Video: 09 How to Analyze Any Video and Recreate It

If you've ever looked at someone's edit and wondered, how on earth did they do that? Then you're in luck. In this lesson, I'm going to show you how I analyze any creative edit and recreate it. Of course, sometimes there are edits that are only possible in super advanced softwares like After Effects, but by analyzing how they made it, you can pretty easily determine whether it's possible on mobile with the core concepts that you learned. The way that I like to do it is either by downloading the video directly from TikTok or by screen recording the video. Once I have it on my camera roll, I scroll through the part of the transition frame by frame to see how they did it and where it changed. I think it's easier to show you this than to tell you, so let me show you through a few examples.
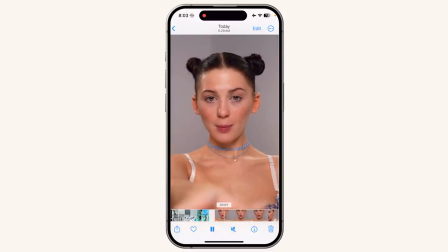[0:50]
Alright, so I have downloaded all these clips to see how they make their transition. So this one is one where she blows the candles.
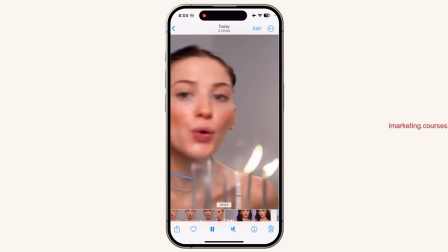[0:58]
And you can see that if you go slow, she transitions right when her face wipes over the screen. Now, I wouldn't say this is like the smoothest transition possible, but because the speed was so fast, like this,
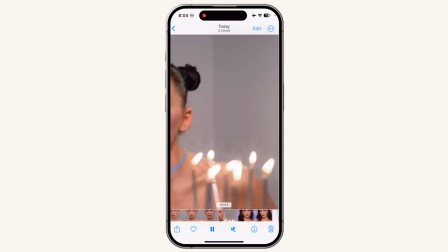[1:14]
it looks pretty good. And she's probably speed ramped it so that the motion looks so consistent.
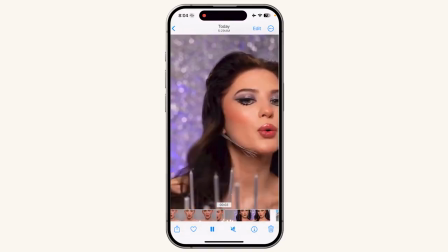[1:20]
She might have also matched her head to make sure that it's the exact same height and the size.
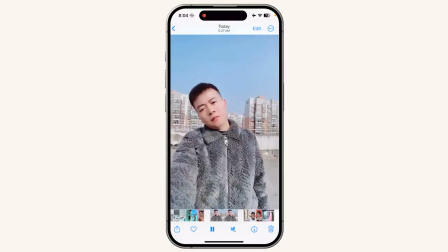[1:25]
So that's how she made this transition. Next, let's look at this because this looks quite complex.
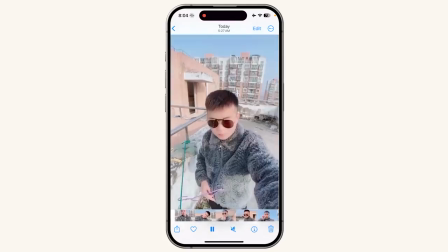[1:33]
So when you first look at it, you'll be like, wow, how did he make so many transitions with his head turn?
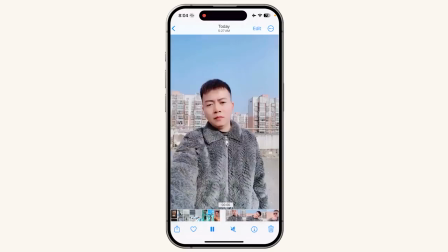[1:39]
So if you break it down, you see first you need one clip where your head is going sideways.
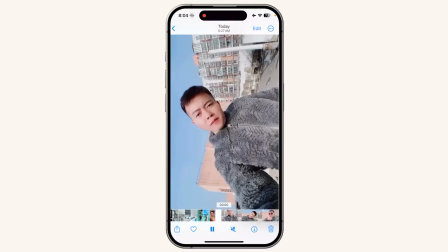[1:45]
And then you need a horizontal clip where your head is coming like this. And then actually, this is upside down. So what you can do is just turn your phone upside down and you'll be able to see what clip you need to record with what hand as well.
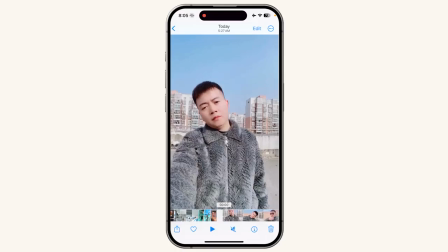[2:03]
So this first one is his right hand and his head is turning to his right shoulder.
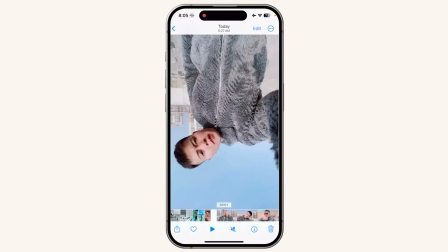[2:09]
This also is his right hand and his head is turning from his left shoulder to the center.
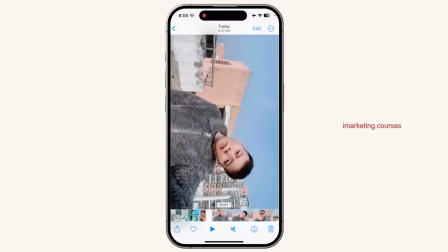[2:16]
So if you just flip your phone over, you'll be able to see it. And so now you can see what each clip is made up of,
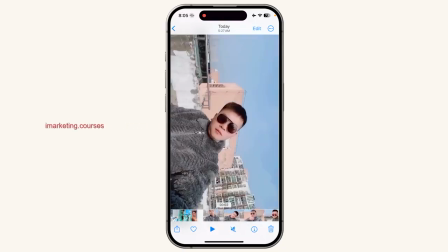[2:25]
and you'll be able to film them individually to piece together this really cool clock motion transition. And notice how when he comes up, he repeats this. So this is probably just a boomerang right here. And then he repeats it, but with sunglasses on.
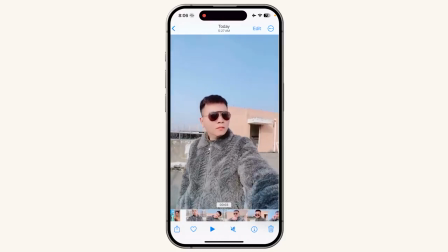[2:44]
And then here, when he comes up, he also turns his head and has some movement on the camera as well. This movement probably helps to make the transition more smooth where he turns his head. So now you can see he turns his head and he's going to turn up. Now this is a low angle. When he turns up, it is a high angle. So this is that transition. This is a very simple tilt your head up transition.
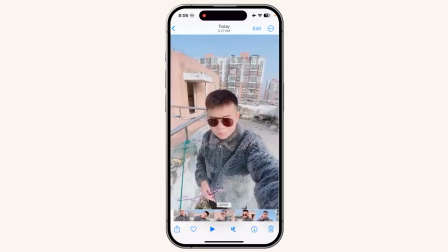[3:12]
You start with a low angle and then you go with a high angle and you tilt up. Now it's a simple turn head transition, but he has his sunnies down a little. So the point of having his sunnies down a little here is interesting because then in the next shot, he actually has his hand on his sunnies
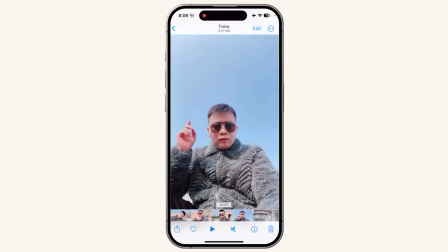[3:32]
and then he'll touch it and have it disappear. So my guess is this is just one still clip and he added an effect in post editing, like a shake effect, so that it's less obvious that he maybe didn't match it perfectly. So you can see like, oh, his sunglasses are off, right? So let's go to the back. When you look at this real time, it looks very complex and really hard to recreate. But when you break it down shot by shot, it's just a lot of little clips that all connect together. And if you take note of his filming angle, for example, this is eye level with a little bit of camera motion.